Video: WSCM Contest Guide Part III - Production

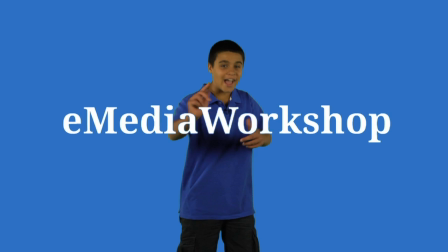Lights, camera, action. Part 3, Production.
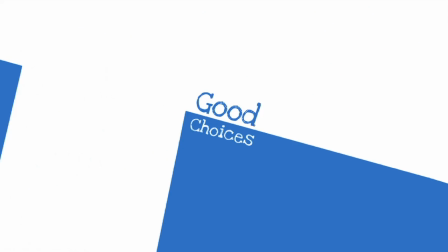There are lots of chances to be creative during the production phase. Filmmaking is all about choices. Locations, camera angles, lighting, and action. There are several things to consider. Be on time. It's important to arrive at your location on time and stay on schedule. Be respectful. Always be respectful of people and property. If you move something, make sure you put it back. Safety first. Never put yourself or others at risk while shooting.
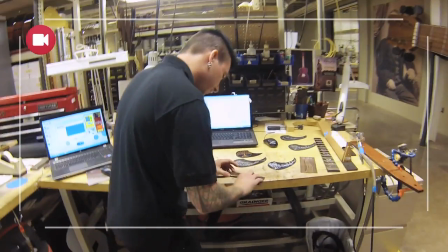When shooting an interview, it's ideal to have your subject in a setting that helps tell the story.
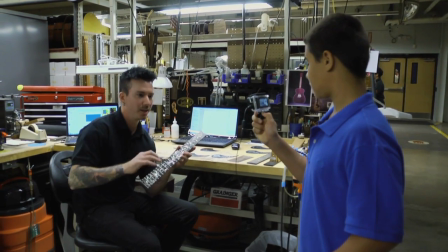Walk around the location. The first thing you do is walk around your location to find the best angles.
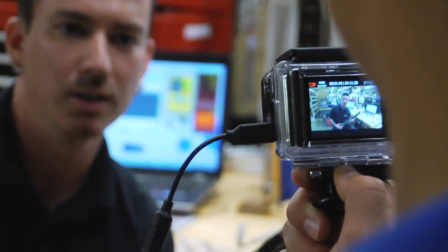Whenever possible, remove any unsightly objects from your setting. Trash cans definitely need to go.
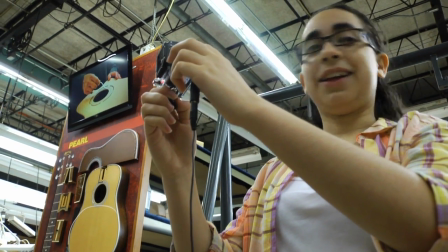Now let's talk about equipment. Make sure the camera is in good operation.
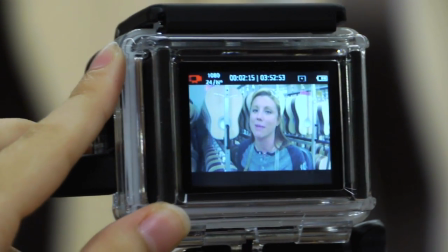Also make sure that your batteries are charged and you have plenty of spares. No power, no production.
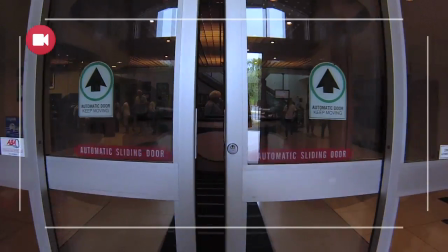The cameras you will likely be using have automatic focus and exposure settings.
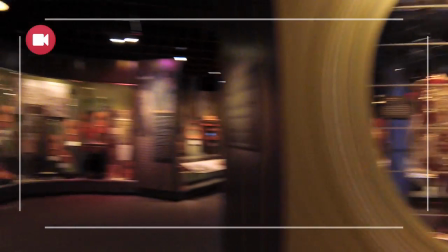They will also have automatic white balance, which makes the colors true to the light in the space. Once you have your camera angle, make sure that the lens is clean of dust and fingerprints.
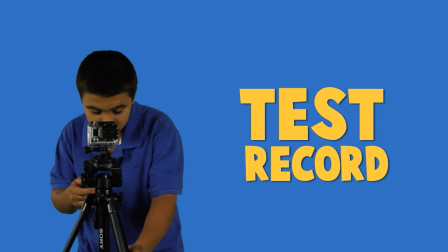No fingerprints. Next, do a test record for picture and audio.
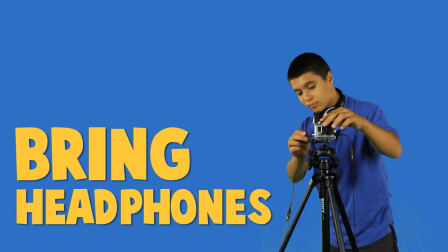Getting good audio can be a challenge. Always bring headphones. Use headphones to monitor your audio.
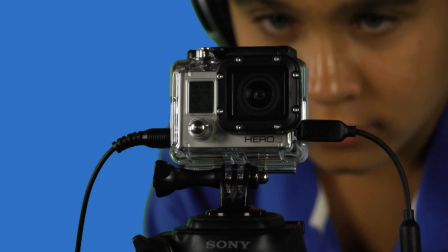Play back your recordings to make sure the sound is clear, not too loud and not too soft.
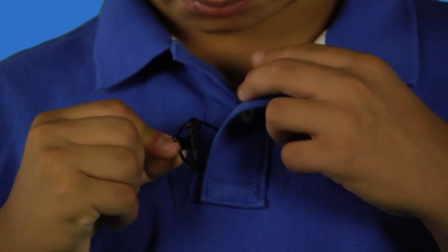Microphone placement is key. Microphone placement and ambient sound strongly affect the quality of your audio.
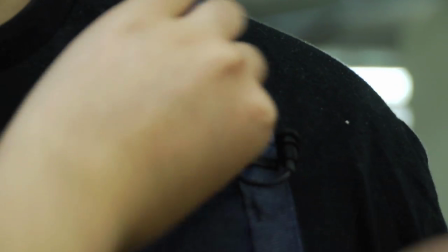Lapel microphones should be placed near the subject's mouth, and the wires should always be hidden.
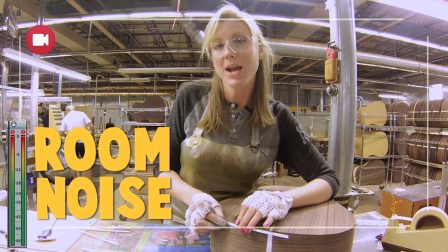I'm basically checking my cut with a sample of material.
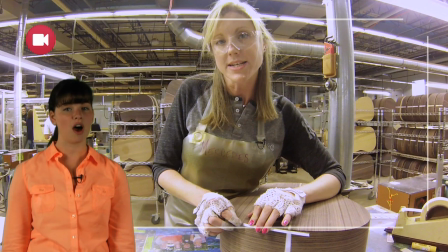If there are sounds in the location that interfere with your audio, you may politely ask if they can be turned off.
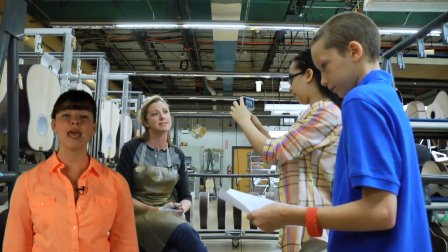If they can't be turned off, which is often the case, you may have to move to a quieter location to conduct the interview.
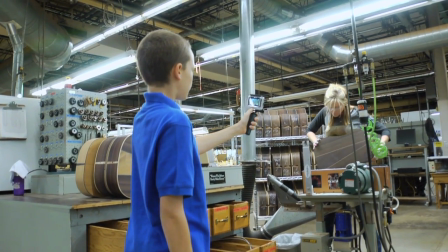Then you can come back to shoot your B-roll in the appropriate setting. We recommend that you shoot with available light.
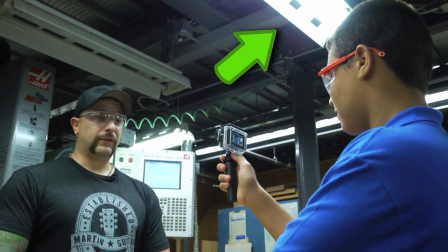That is any source of light that already exists in the interview setting. Lamps, window light, overhead light.
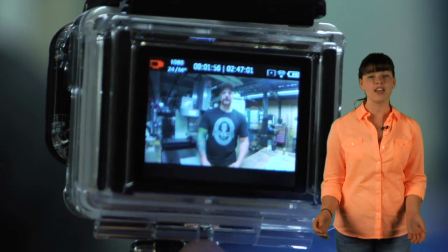Your goal is to position the subject so that the available light is most flattering to their image.
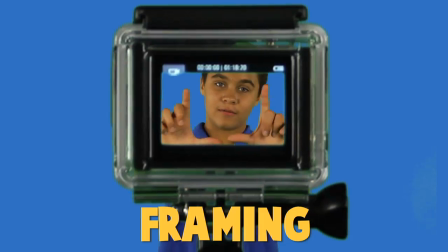An even quality of light. Not too bright and not too dark. Framing. The camera frame is the filmmaker's window.
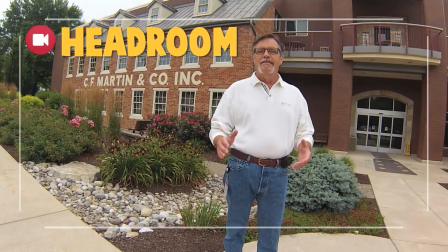Headroom. When framing your interview subject, make sure you leave a little space over the top of their head.
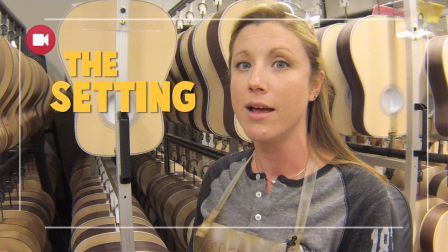Too much. Not enough. Just right. The way images are arranged in a frame communicates information in a creative way.
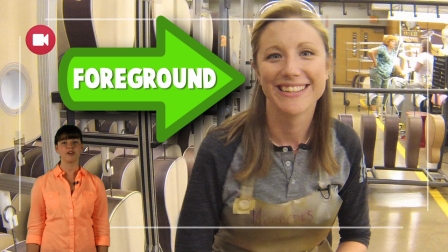Look for frames that have important visual information in the foreground as well as the background.
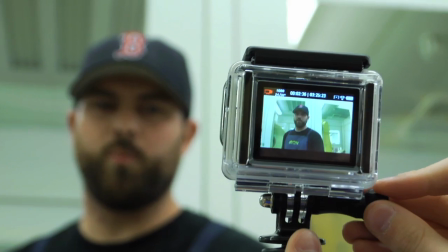The beginning of the interview is an important moment. Most people are not used to have a camera pointing at them.
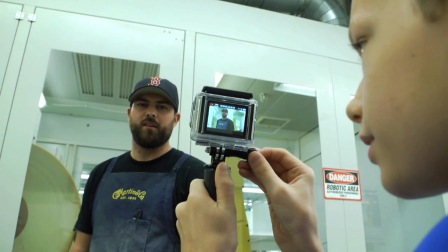Once the microphone is placed and the camera is rolling, ask your subject to say their name and spell it.
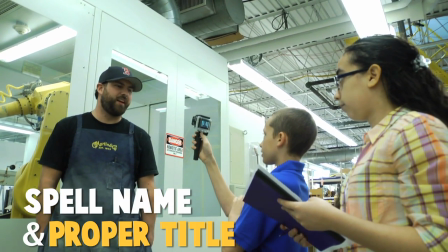That helps them to relax a little and gives you record of the proper spelling. Also ask them what their title is.
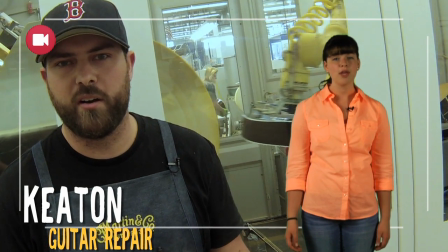If you're going to have their title appear in the program, you may need their help to shorten it. Stay positive.
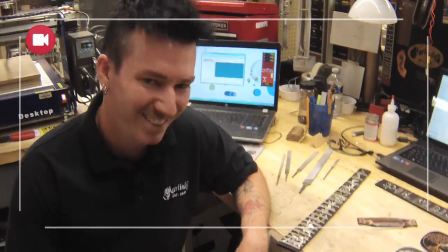Educational media has a positive atmosphere. It helps the programs if your subjects look happy.
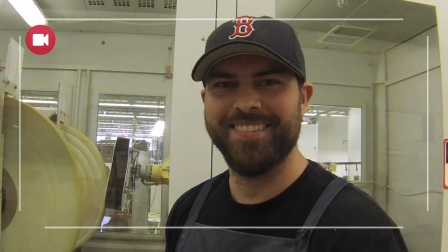Try to give them a smile. You may even ask your subject to smile periodically if you think it'll help them relax.
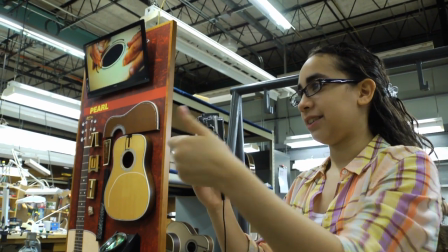Eyes to lens. Politely ask if they can focus their eye contact directly to the camera lens.
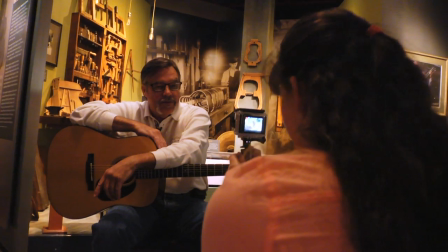A good interviewer talks very little, just enough to get the subject talking.
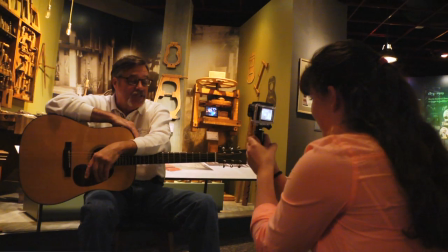Listen. During your interview, listen carefully to the answers. A good interview is designed to reveal something interesting about a person. You may hear something you want to learn more about. In order to keep your answers lively, you can prompt them with active phrases, like I like math because… and ask them to complete the sentence.
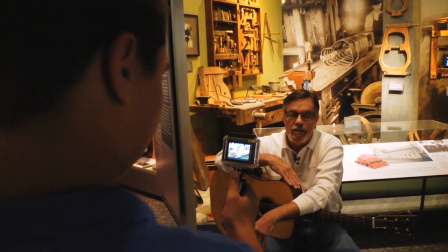Sometimes you'll get a long answer to a question.
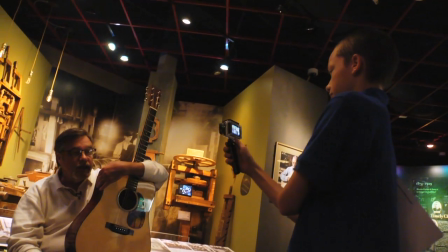By identifying one or two key points in their answer, you can help them make their answer more concise.
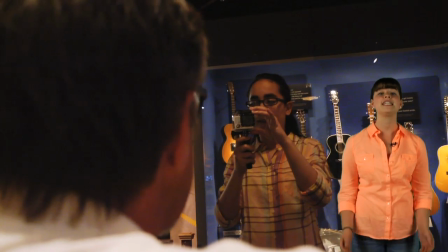The most important thing is to listen as you conduct the interview.
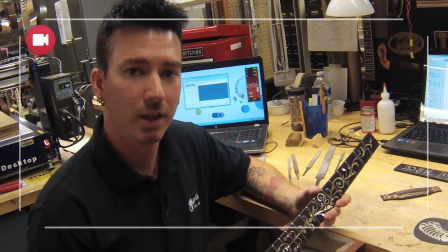Do multiple takes whenever possible. This allows you to have options once you get to the edit room.
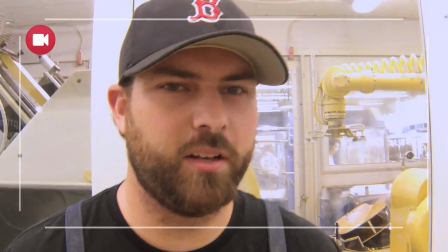Change angles, even slightly, between takes. That allows you to edit between one part of an answer and another.
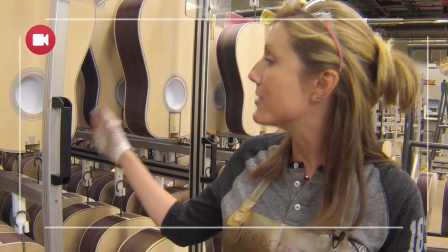Also listen for visual cues that you can shoot later. Your interview subject will tell you a lot about the visual elements you'll need to cover their sound.
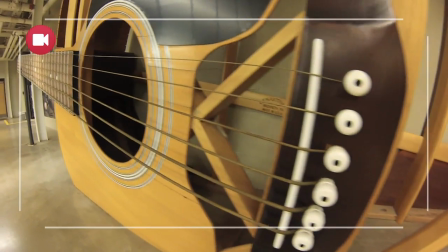Effective educational media has an engaging visual story. The shot.
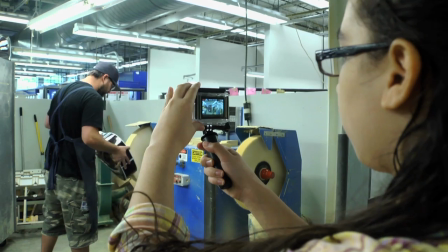Wide shot. When shooting for coverage, make sure you get a wide shot of the action.
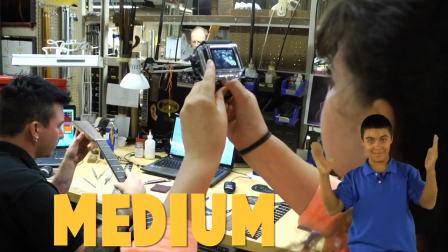That establishes the action and the setting. Medium shot. Then, shoot a medium shot of the action.
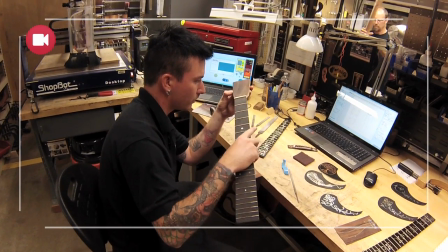That provides more detail of the subject and the action he or she is performing.
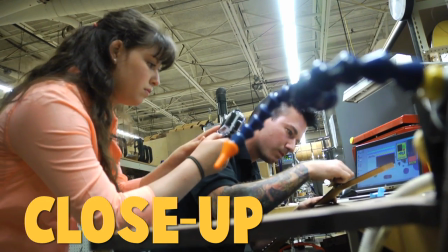Close-up. Then, shoot many close-ups of the elements within the action.
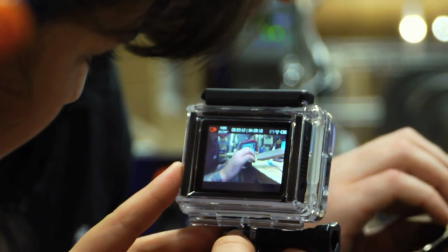Find interesting ways to photograph the details and shoot as many close-ups as you have time for.
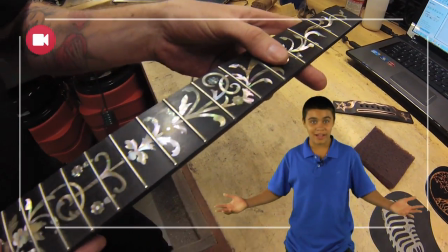Find the best camera angle. Be creative. This is where you can be very creative.
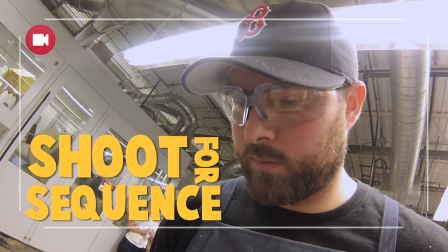This will help you in the editing process. Shooting for sequence. A sequence of images has a beginning, middle, and end.
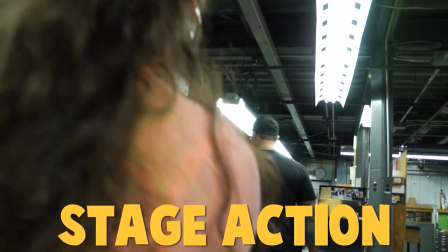Physical action makes good B-roll. You can ask the people you interview to stage action if necessary And
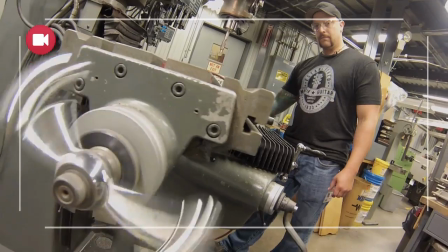ask them to repeat it several times so you can shoot the same action from different angles.
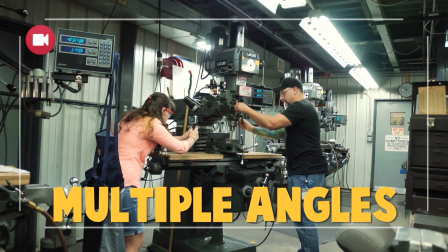Look for movement, color, and beautiful light in this scenario. When shooting for coverage, it's best to get multiple angles of each sequence.
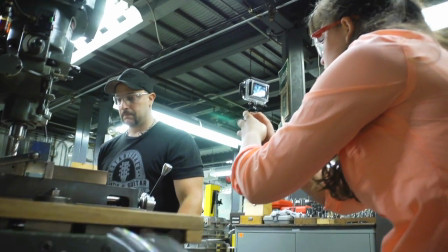Vary the angles dramatically. Low angles, high angles, side angles.
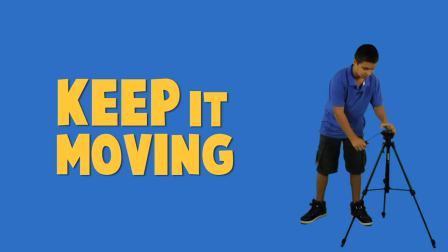They'll cut together more nicely. Be active when you're shooting. Cameras can pan, tilt, and track.
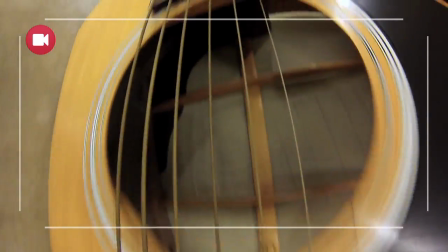A good camera move has a beginning, middle, and end.
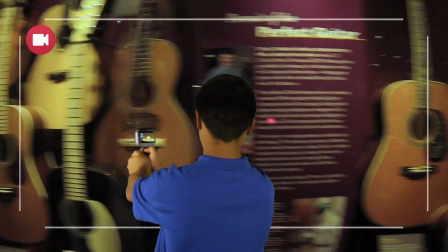When doing a pan, for example, you have a steady frame at the beginning, a smooth pan in the middle, and a steady frame at the end.
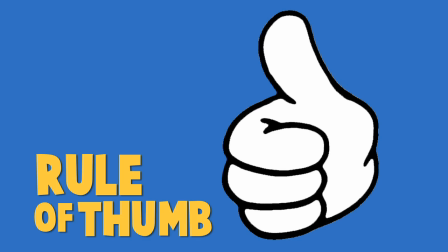Rule of thumb.
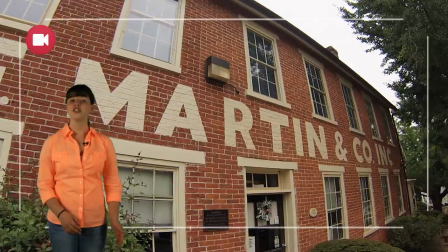A good rule of thumb is to pick the end frame first, then turn your body to the first frame so that you unwind smoothly to the end.
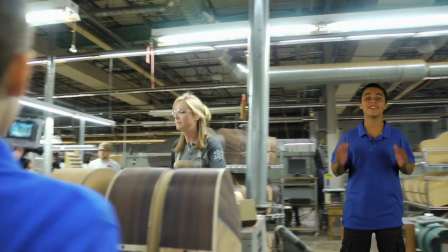Smooth moves. Keep it lively. Be active when you're shooting B-roll.
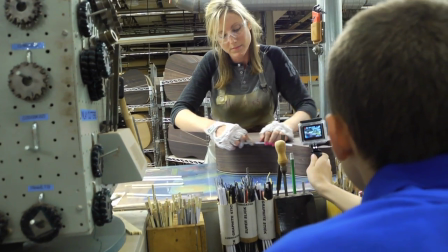You can shoot on a tripod, or you can shoot handheld. Either way, be careful to have your camera work be steady.
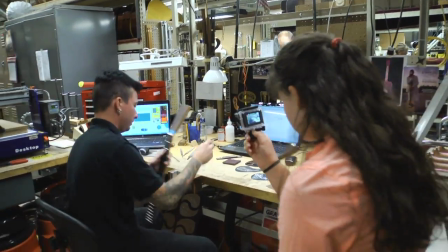Keep it steady. Nobody likes shaky video. You can repeat camera moves at different speeds several times until you get one you like.
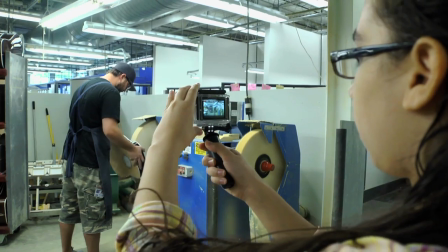Nice shot. Shooting many options is the best thing you can do for the editing process. Keep working until your time's up. That's a wrap. Add to your project goals that you make people glad that they were part of your project.
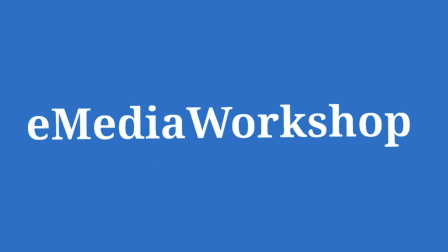Once you've wrapped up your on-location shooting, you're ready to move on to post-production.